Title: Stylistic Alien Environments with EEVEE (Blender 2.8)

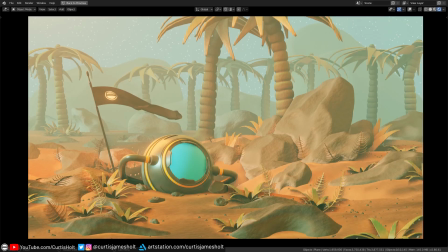0:02 Hi everyone. In this video, I'm going to be showing you my setup for creating beautiful stylized alien environments with EEVEE in Blender 2.8.
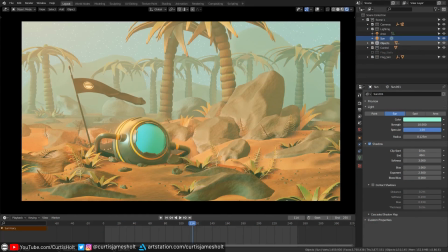0:09 What I've done here is create a template blend file that gives you complete control over lighting and color for stylized environment compositions.
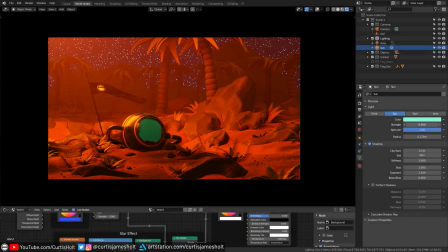0:16 It allows you to do things such as phasing between day and night with simple changes to light values and shifting the entire color palette, all whilst keeping the contents of the scene well lit.
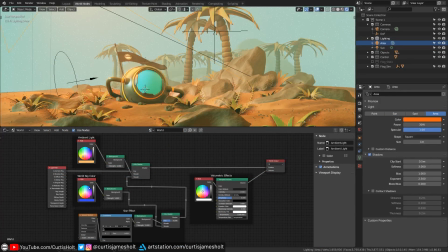0:24 This is achieved through the combination of thoughtful scene lighting along with a simple but highly customizable node graph for the world settings.
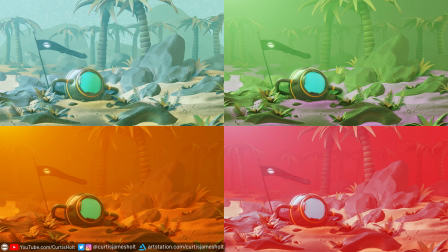0:31 Having easy control over all aspects of color and light will let you achieve any mood you can think of, which will make the process of building stylistic scenes much more easier and enjoyable.
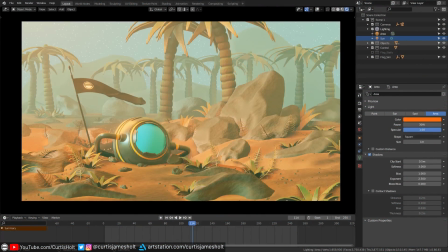0:40 There are a few reasons why I've put this together. I wanted to do more stylized environment art since that's something I quite enjoy doing. But as well as this, I've received a few requests from people looking for help with creating sci-fi environments stylistically reminiscent of No Man's Sky. So what I'm going to do is walk you through all of the features of this blend file and talk about the process.
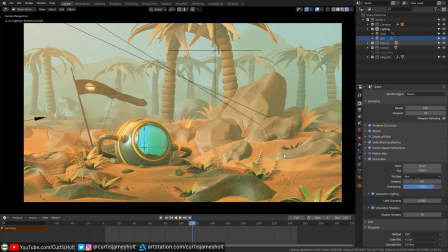0:59 Remember, you can download this file for free from the link in the description. We'll start off by taking a look at how the scene is actually laid out, and then we'll move on to the world nodes afterwards.
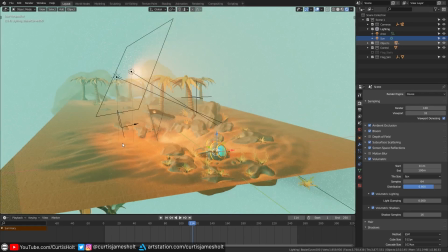1:08 If we disconnect from the regular camera view, you can see that there is an easily identifiable foreground and background to this scene.
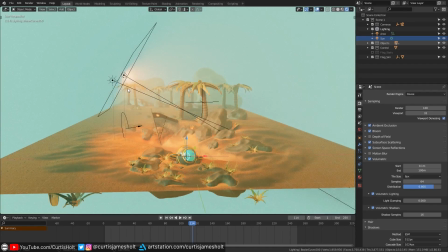1:14 Of course, this scene doesn't have to be composed this way, but the reason it looks like this is because only the content that is going to be seen by the camera is relevant here.
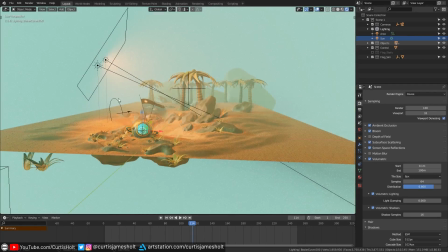1:22 In the sky above the environment, you can see two sources of light, a sun and an area light.
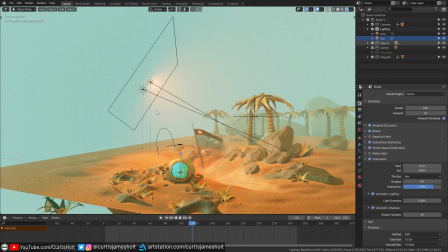1:27 You'll notice that they're both providing light from the same direction, but what is the point of having both of them there?
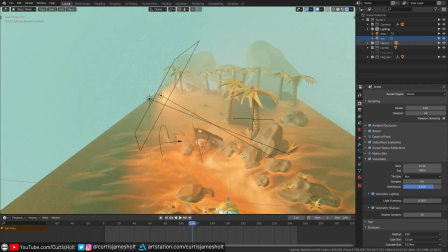1:32 Well, they both serve an important purpose.
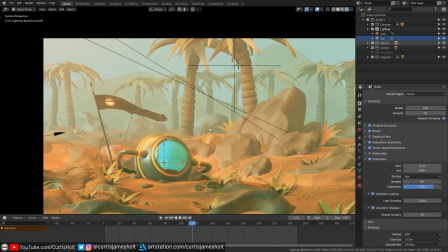1:34 Since we are working with stylization as opposed to realism, we can cheat lighting by using it to provide the surfaces of objects with extra emphasis through the use of vibrant colors.
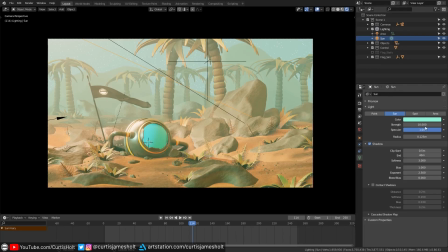1:43 The sunlight is pretty self-explanatory and acts as the main provider of light, which the volumetric atmosphere will react to.
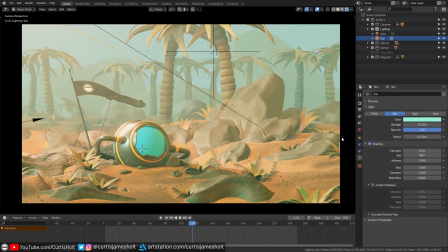1:50 It's set to a light greenish-blue color, which feels quite familiar for our world. The area light is used to provide the foreground objects with a different and stronger color that will not affect the background atmosphere. Notice that as I turn the area light on and off, we flood the foreground objects with orange light, but the air of the background will maintain its blue color provided by the sun.
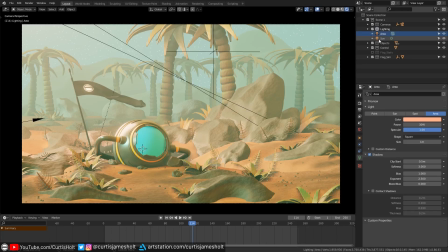2:10 So let's take a look at the effect that changing the values of these lights will have on the scene. If I change the sun color to a light pink and the area color to a strong orange, then we've created a new color variation without changing any essential lighting information. I'll set them back to the default colors now. But what if we want to change it from day to night while still maintaining clear lighting in the foreground?
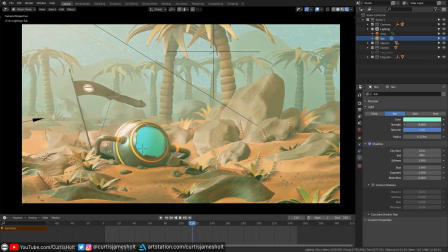2:29 Well, we can start with the obvious thing and scrub the strength value of the sunlight down to zero.
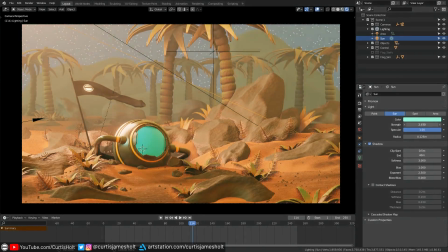2:34 As we do so, the blend of the colors between the sun and the area lights will shift until only the area light has prominence over the objects.
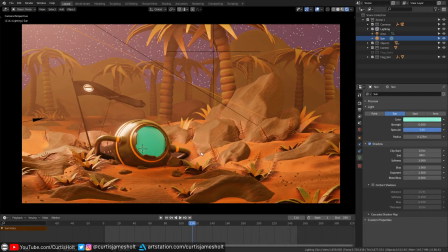2:41 But as you can see, everything is still well lit and vibrant to suit our style. Perhaps it's even a little too bright for our liking due to the presence of ambient world light. Since the sun is not present, if we change the color of the area light, it will have a more significant effect.
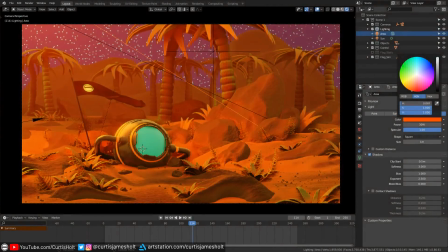2:54 But if we want to slightly darken the scene to make it more appropriate for nighttime,
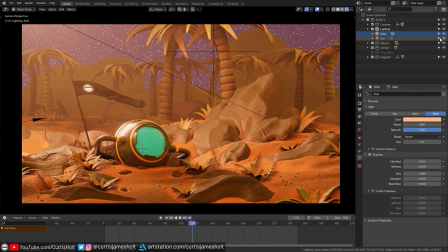2:58 then disabling the area light is not the best way to do this, as we will lose important lighting information on the foreground objects.
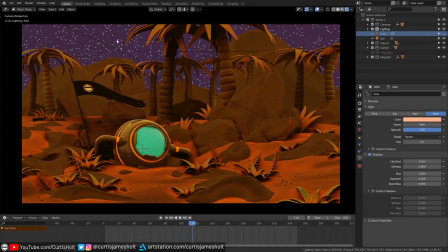3:05 Also notice how removing the area light means that the volumetric atmosphere has no light to react with, which immediately makes the scene look so much more basic.
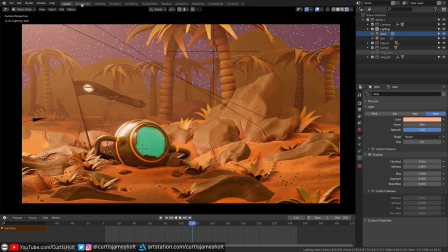3:12 So what we need to do is take a look at the world nodes. In here we will find answers for where the extra ambient light is coming from.
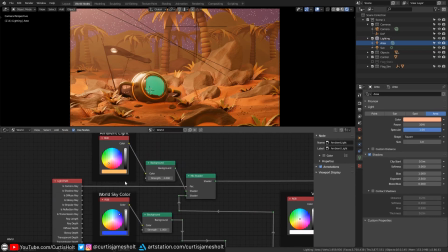3:19 In the world nodes, you will find our little circuit board of cool effects. I've tried to keep everything appropriately labeled for easy navigation. One of the first things you'll notice are three RGB color nodes.
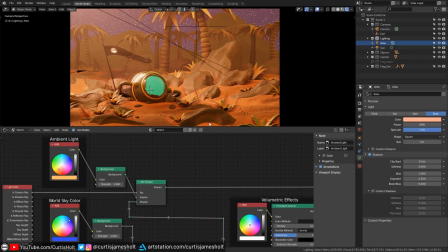3:30 These are what we will use to control all of the light and color information for the scene that are not provided by the scene lighting objects.
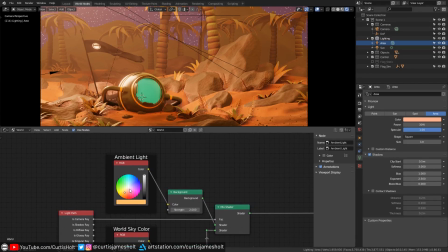3:36 The one labeled ambient light controls the ambient light in the scene, and what this will do is fill in the darker areas of the scene with light of the specified color. You can see this as I adjust the value, and the effect is especially pronounced on the rims of metallic objects, where you can get some cool highlighting effect.
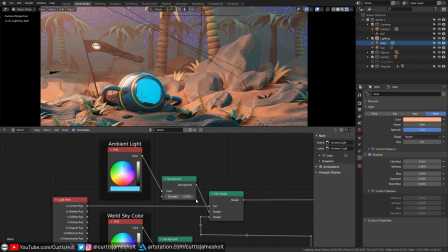3:52 You can change the intensity of the ambient light by scrubbing the strength value on the connected background node,
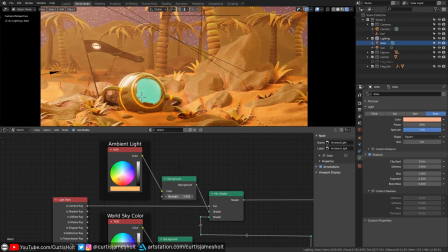3:57 so if I wanted to make the scene more appropriate for nighttime, then I would make that something lower.
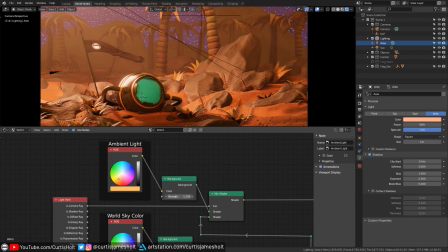4:01 If you hold shift while clicking and dragging, it will change the value at smaller increments to give you finer control.
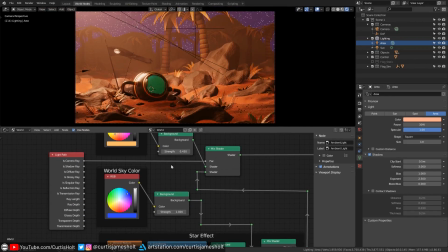4:07 The node labeled World Sky Color does exactly what it says and controls the color of the background sky.
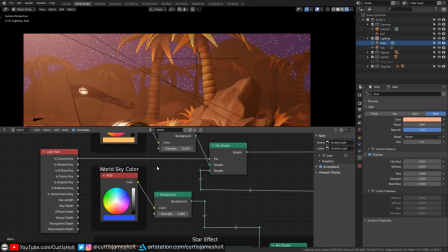4:12 What's crucial here is that it does not affect the volume or the surrounding lighting. In more realistic context, the world sky color and the volume would be connected in some way, but since we're going for semi-cartoon, almost comic book style science fiction, then keeping these elements separate is important for giving us as much creative control as possible.
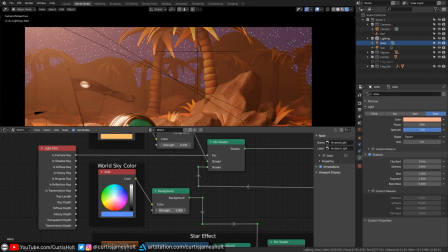4:29 Of course, just like the previous node, you can change the intensity with the connected background node, so for a night scene you would make the value even lower, which would also make the starry sky easier to see. So let's take a look at this effect.
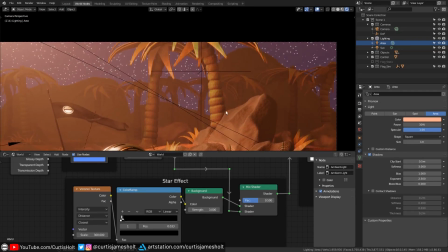4:41 The stars on the background are also kept separate in the nodes from the volume and ambient light, so their data does not affect the lighting on the scene.
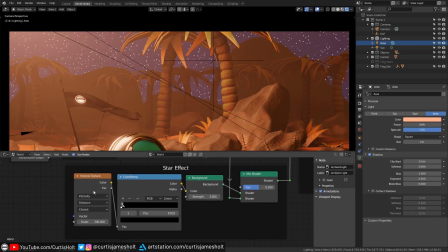4:48 They are created from a simple Voronoi texture along with a color ramp, connected up to a background node, and by changing the strength on this node we can change the intensity of the stars. The stars and sky color are mixed 50-50,
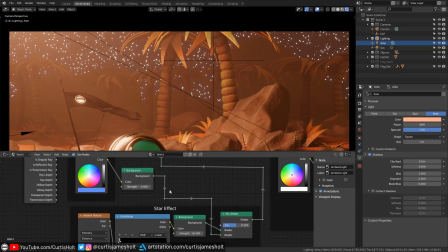5:00 so if you want to have a bright sky and bright stars, just increase both of the values to something higher.
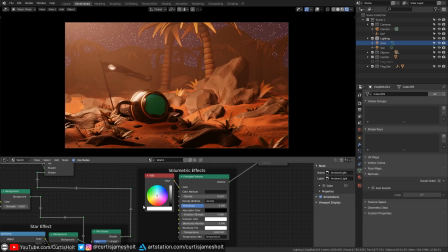5:06 Now let's take a look at the third RGB node. This is where we set up the volume effect for the atmosphere. The color property is self-explanatory, however I recommend leaving it as white, so that way it allows the scene lighting to mix in the volume correctly.
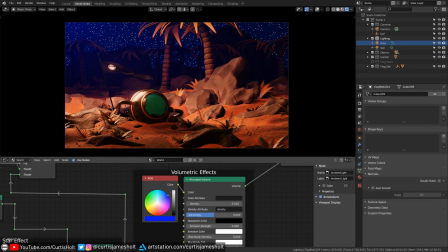5:19 Providing it with a strong alternative color will interfere with it blending with the scene lighting.
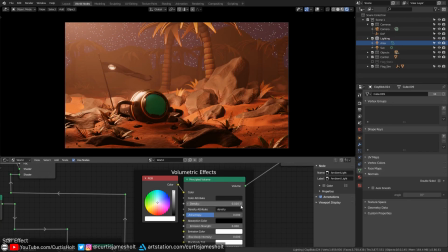5:23 You can of course change the density value to increase the prominence of the effect. So let's say I wanted to make the scene look more like a sandstorm.
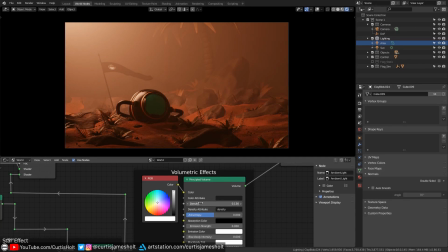5:30 I could increase the value, and I could even play the timeline since I've already set up a cloth simulation for this scene. So here we go. In a very short amount of time,
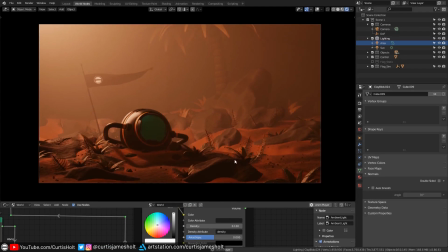5:38 we've gone from a vibrant day scene to a nighttime dust storm while keeping the same style and maintaining a good amount of lighting information on the scene.
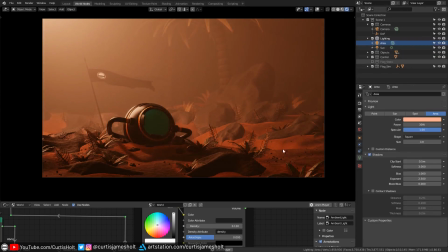5:46 So now that we've got our scene looking like this, you can tell that the area light has even more influence over the scene,
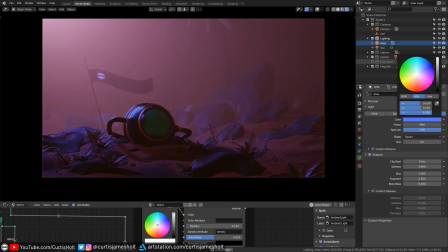5:52 so if we go and play around with the color, you can really start to see how much of an effect it has over the mood of the composition.
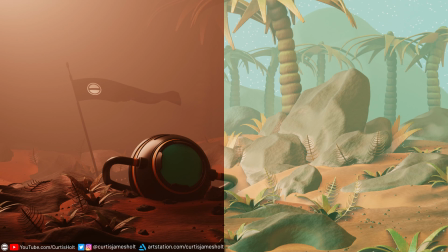5:59 Taking a look at a comparison, you can see that with a few simple value adjustments, we can move between day and night without changing the physical contents of the scene, whilst maintaining creative control over the choice of color every step of the way.
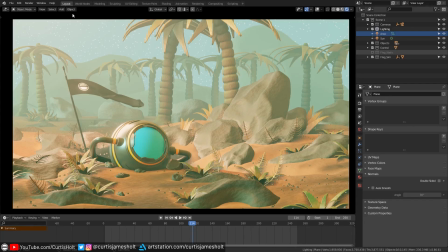6:11 I'm going to reset the lighting in this scene to its original state, and then we're going to take a little step away from light and color to talk about the materials used in this scene.
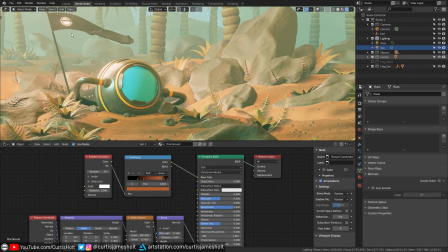6:19 There are no external textures being used in any of the materials other than the Curtis Holt logo on the flag.
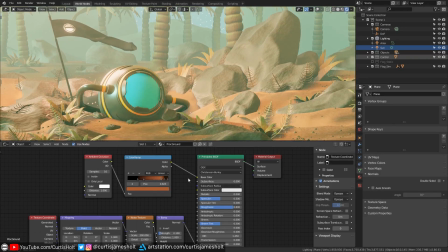6:25 All of the sculpted organic elements are using a variation of the same material, which is only comprised of a few nodes.
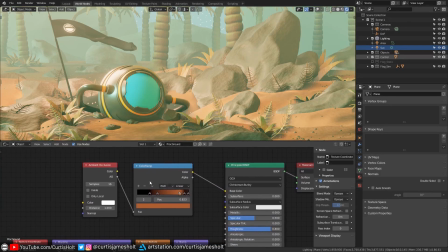6:31 It's a principled BSDF shader, where the base color is generated from an ambient occlusion and color ramp nodes.
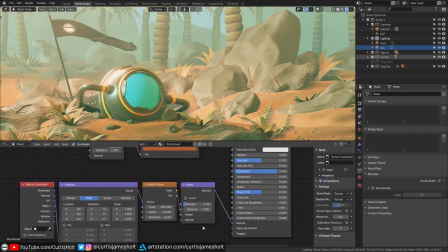6:37 The normal data is created from a basic generated noise texture.
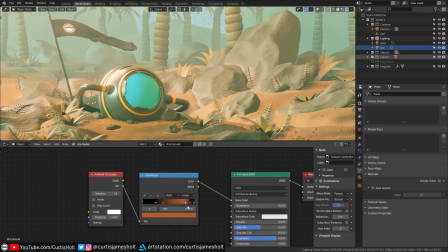6:41 By using a color ramp with the ambient occlusion node, what we can do is get different color effects not only for the curvature of the objects,
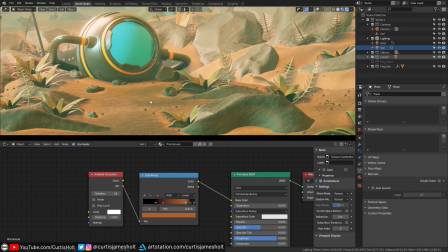6:48 but also for the areas where objects are in close proximity to each other. Notice how on the rock we have these layers of color that conform to the curvature of the topology.
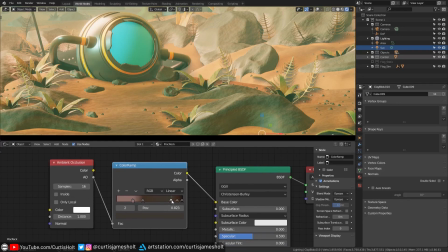6:56 These layers are defined by the color ramp in the nodes. You can observe that as I change the third handle, the color on one of these rock layers will change. Having layers like this is reminiscent of rocks in real life, but we can use different layers to imply a history. In this case, basic colors work well for the vibrancy of this non-realistic style.
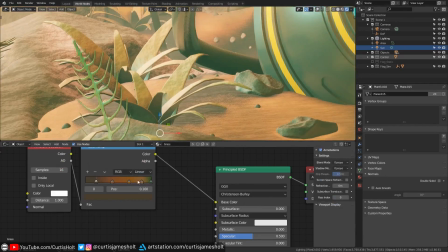7:15 A variation of this material is used for the green plant life. As you can see from the nodes, we move from a dirt color to orangey brown and then to green at the very top.
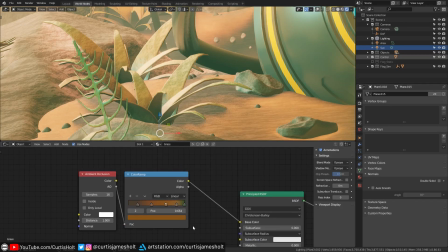7:24 The strength of the noise details is controlled by the bump node below.
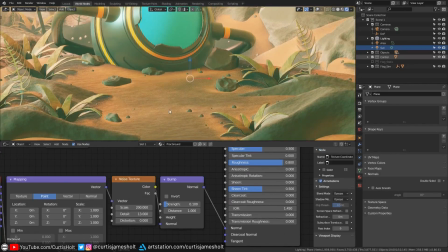7:28 Another useful side effect for using the ambient occlusion node with a color ramp like this is that it will automatically create areas of color variation where objects are near to each other.
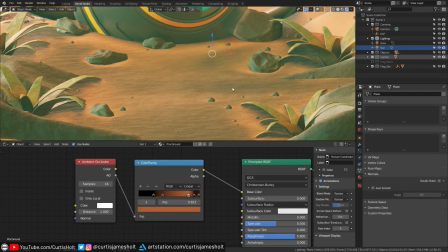7:37 An example of this is with the rocks on the ground. Notice how there are brighter colors like sand next to the objects.
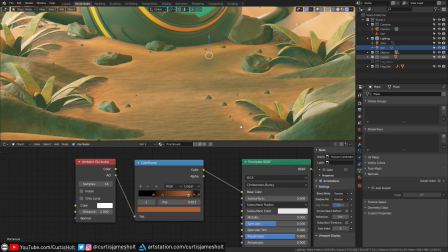7:44 It's almost like they've left an imprint on the ground.
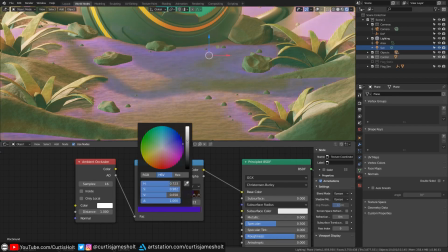7:46 If I go into the nodes for the ground material and change the third handle to something a bit more funky, you can see how this is all just a side effect of the process,
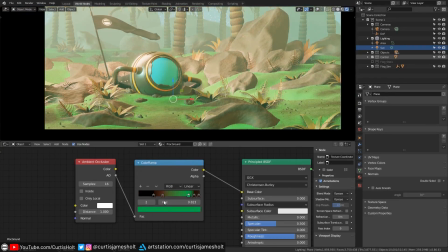7:54 but at the same time it gives us a lot of stylistic control over the color. There is, however, an unfortunate downside to exploiting the ambient occlusion node this way, and this is because the node is reliant on camera position data.
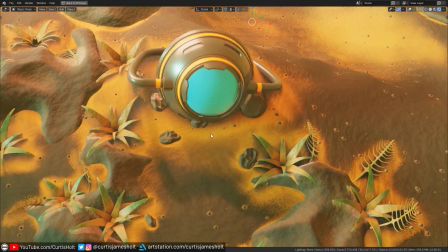8:05 This means that as we move the camera, we can see how the AO data recalculates.
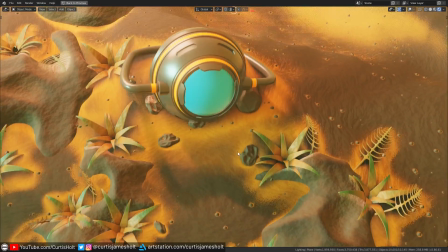8:09 Notice how the color of the ground changes, especially where objects are coming close to overlapping with each other.